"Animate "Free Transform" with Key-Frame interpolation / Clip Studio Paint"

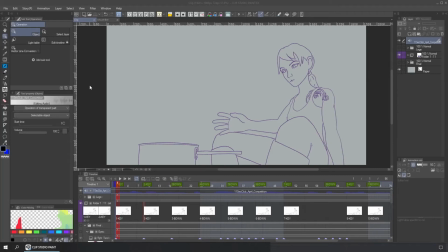Hello, hello, hello. Hello guys, it's Leonardo again with a new tutorial. And I know it's been a while since my last tutorial, but my day job sometimes doesn't let me.
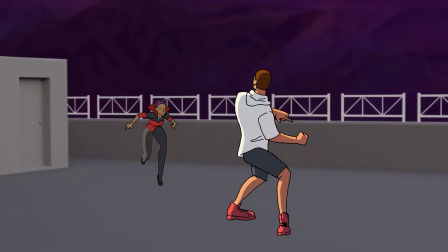Now in my YouTube I am publishing some of my new animated shorts and some collaborations.
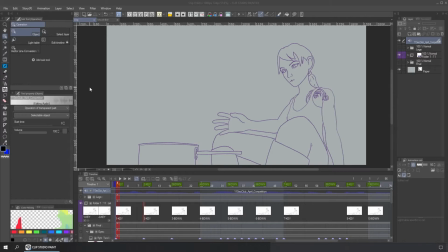And doing the YouTube content sometimes take me 2 or 3 days for the long tutorials. And sometimes it's hard to find the time to do content, but I have lots of ideas. And every time I finish a new animation, it gives me ideas and useful tips that I want to share.
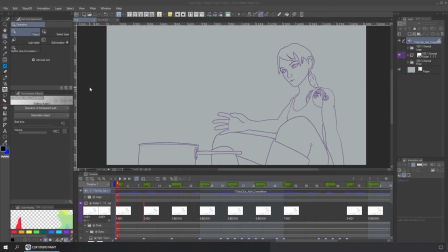This tip is about something really cool. A tip from a user called Gaylie.
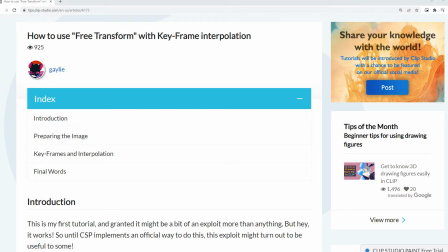This one was published in the Clip Studio Tips and it blew my mind.
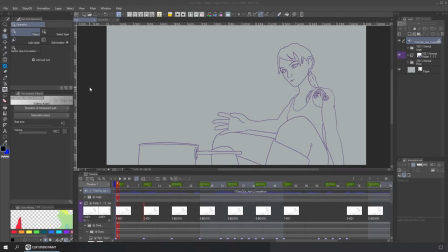It shows how to animate the Distort tool or the free transform tool using keyframe interpolation. What I mean is that you can distort a layer and animate this distortion in time with the keyframes, which is quite interesting.
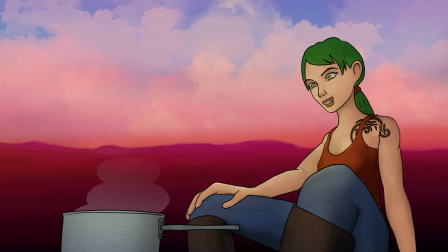But first, I want to talk about this shot from the 11-second club competition in April. I feel really proud of this shot because for the first time, I can feel a little bit of life in one of my animations.
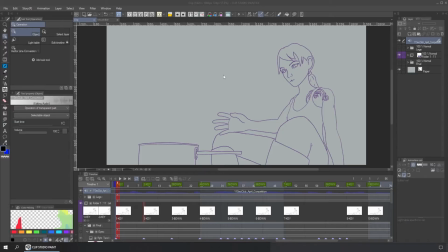And I know this is just my perception, but somebody commented the same in a Discord I follow, and that made me so proud. I know for some people this is not good enough, but for me it was an amazing feeling to animate something that was kind of alive.
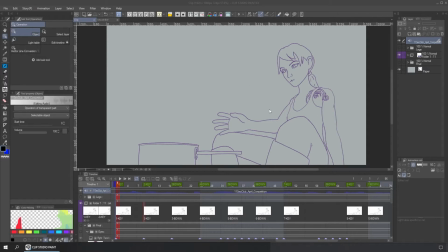But this is not the reason I want to talk about this shot. The reason is that I did something really simple that made a big difference, and I want to show you what. These are my main keys and breakdowns. Sorry, I need to silence this layer.
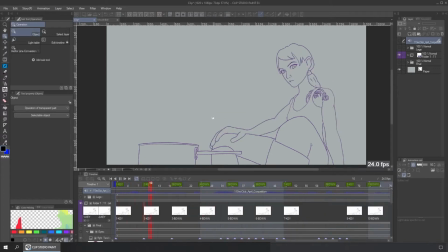So what I did was to start with the main movements and make a kind of nod movements like saying no. Then she raised her head and looked up. She turned the head a little bit.
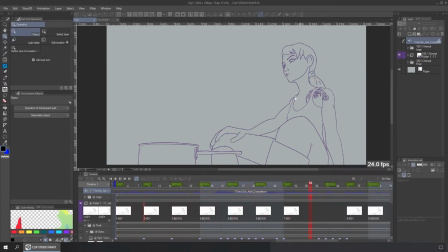This motion tells the story, is enough, but it didn't feel alive. So I thought, what can she do that feels normal in this kind of situation?
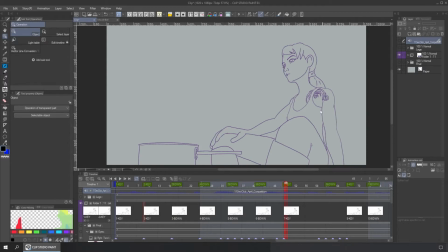And I start thinking about the legs, moving the legs like when you are sitting waiting for something. I do this sometimes. I move my legs when I am waiting or whatever. So to do that, I did something really simple.
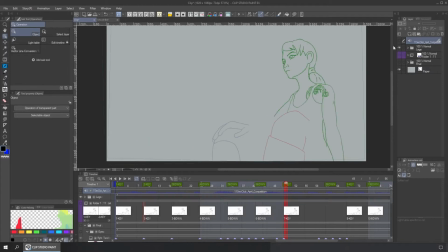I'm going to show you here. This is the character, just a static reference. I want to move the legs, so what I did was to create 2 different layers for each leg, and I activate the keyframes.
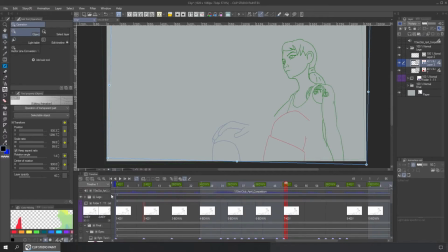I'm going to show you the layer in the timeline, and I create these interpolations here.
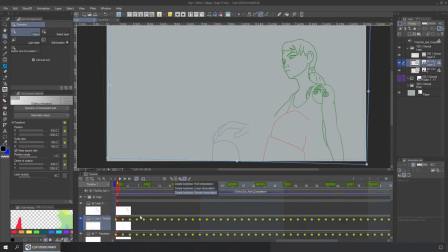I didn't do the animation with the hold interpolation, I did it with the smooth one in the key poses. But later I create in between frames 2 animating twos and stop the movement in the correct place.
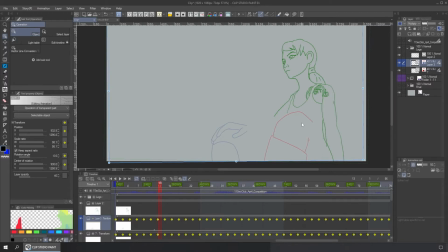What I did was to change the interpolation to hold. To animate this movement, I just rotate the layer.
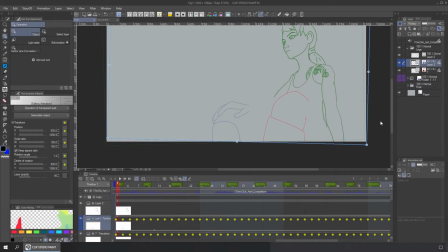I change the rotations, and if you check here, I make this smaller.
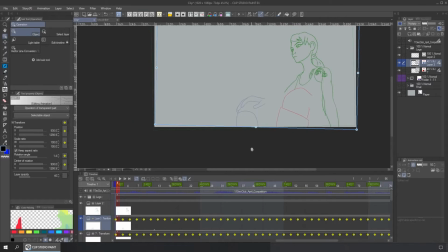You're going to see the center of rotation in here. This is the way the layer moves. And the other layer moves like this.
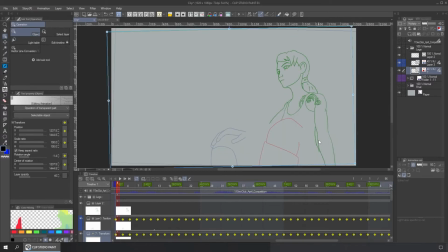The animated layer moves this way, and the movement is quite convincing. It took me no time to make it, and it made a big difference. It's just a simple movement, and the final result is quite superior. This is the complete animation.
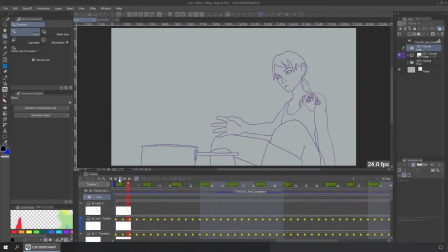The movement of the head was the hard part, but the movement of the legs was the action that made this animation feels alive. Of course, this is just my opinion. You can disagree.